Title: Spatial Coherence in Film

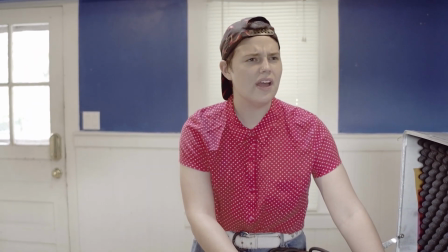3s Do you have the headphones?
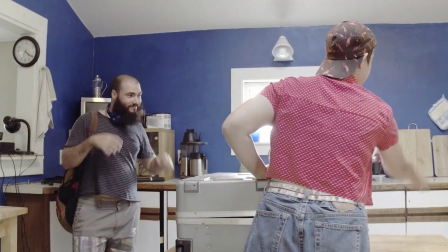10s Got them. Cool. Here are those extra batteries. Thanks. You guys ready to go?
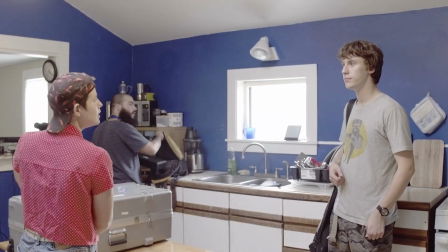16s Let's do it.
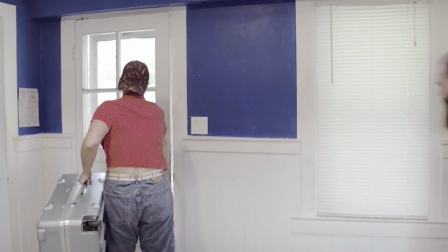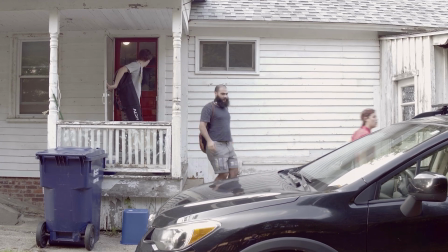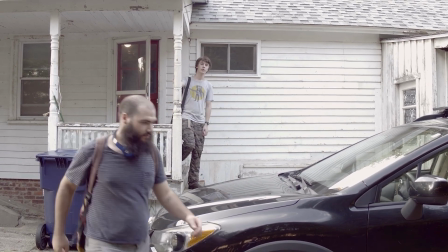28s Shoot. The camera.
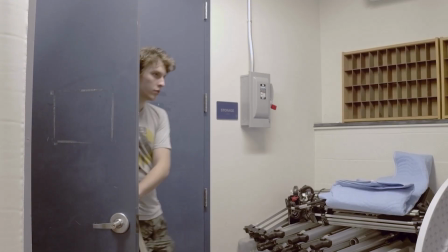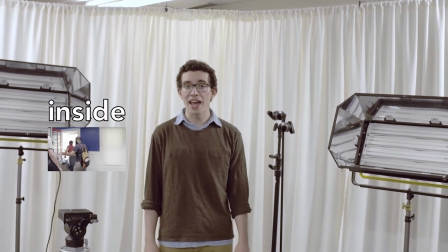38s
How did we get here? The same way we got from inside the house to outside in the previous scene, through a cut between two shots of film. But something was weird about this last cut. The jump from outside to this studio contradicts the space you were imagining the film taking place in. There's a key insight there that often goes unnoticed by film audiences. In addition to following the story that continues across a cut, we're also trying to understand the spaces that the story takes place in. This video is about the idea of spatial coherence in film,
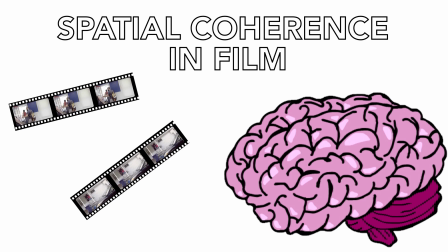72s
how our minds connect multiple disjointed shots into one coherent location in our imaginations. To start, let's discuss how we understand spaces in real life. Numerous experiments have shown that spatial perception is one of the easiest tasks for our brains to perform. People often remember objects' locations in a space without being told to, even when distracted by a conversation.
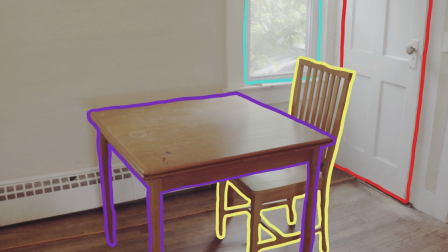98s
We navigate a room by focusing on how the essential objects relate to each other and building a sort of simplified map in our minds.
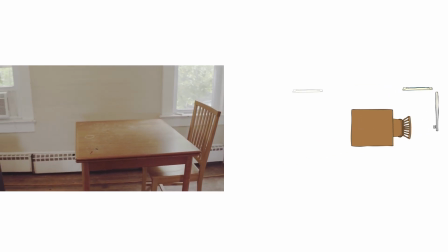107s
As we move through this room, we know our relative location to the door even though we can no longer see it.
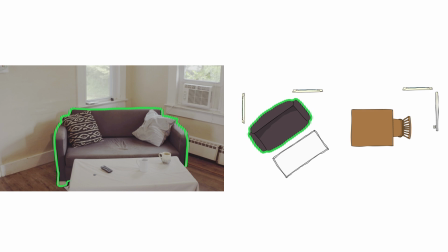113s
As long as we can see one prominent landmark, we're able to recall our relative location to every other object that we've stored in our mental map. In real life, when we enter a space, we're free to look around and take in as much information as we wish. When we watch a movie, however, our view is limited to the viewpoints the director gives us. When a scene begins, we store whatever obvious landmarks we see in the first shot into our mental maps, and use these as anchor points to ground the objects we see in subsequent shots. This is a process called incremental interpretation.
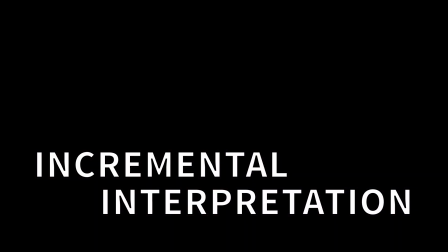150s
Consider this sequence.
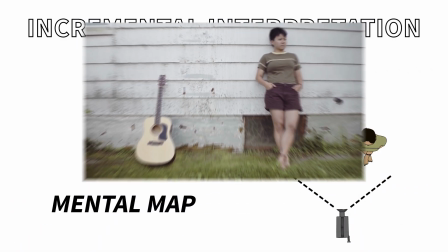155s
While the second shot alone tells us only how the guitar and the person relate,
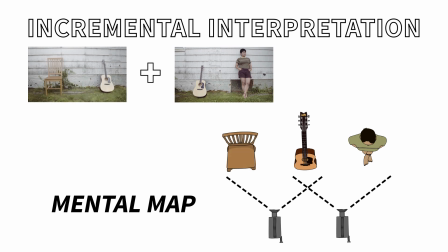159s
we build on our prior knowledge of the space to determine the relative location of the chair to the person.
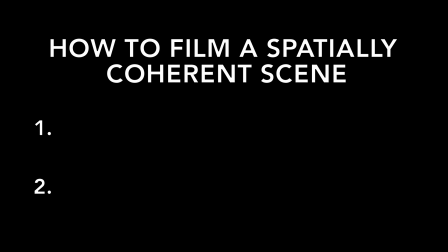168s
There are two main ways to film a spatially coherent scene. The first is through analytical editing.
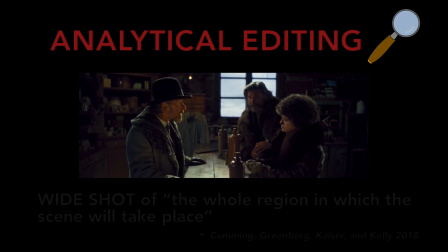175s
We begin with a wide shot of the whole region in which the scene will take place.
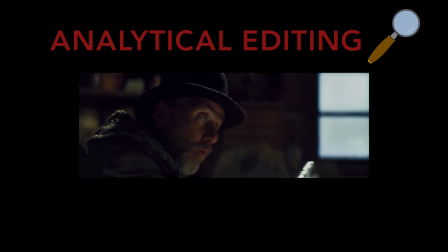182s
Each subsequent shot focuses in on one of the elements that we saw in the wide shot.
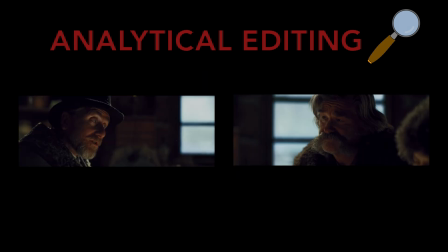187s
Our unconscious minds can effortlessly map the spatial relationship of two close-ups since we've already seen their subject's relationship in the wide shot.
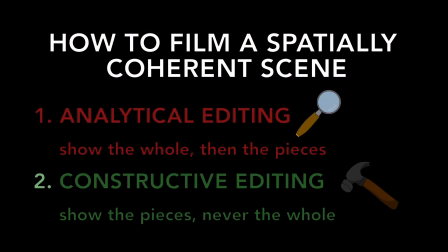197s
The other way to film a spatially coherent scene is through constructive editing, which builds a scene piece by piece from non-overlapping shots. But without overlapping landmarks, how can we map spatial relationships? Viewers fill in the gaps between shots of film all the time, without even thinking about it. Here's a sequence from the book Understanding Comics by Scott McCloud.
Now you die! No!
You didn't see the shovel hit the victim, and you have no way of knowing for sure whose scream that was.
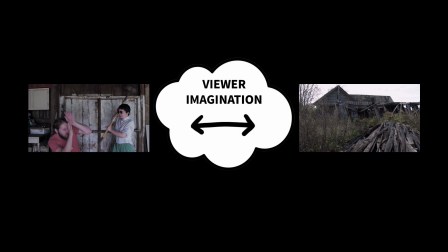234s
Even so, we can't help but fill in the missing information. This is the true magic of film. Not the visual content of a shot, but the implicit connections our minds find between shots.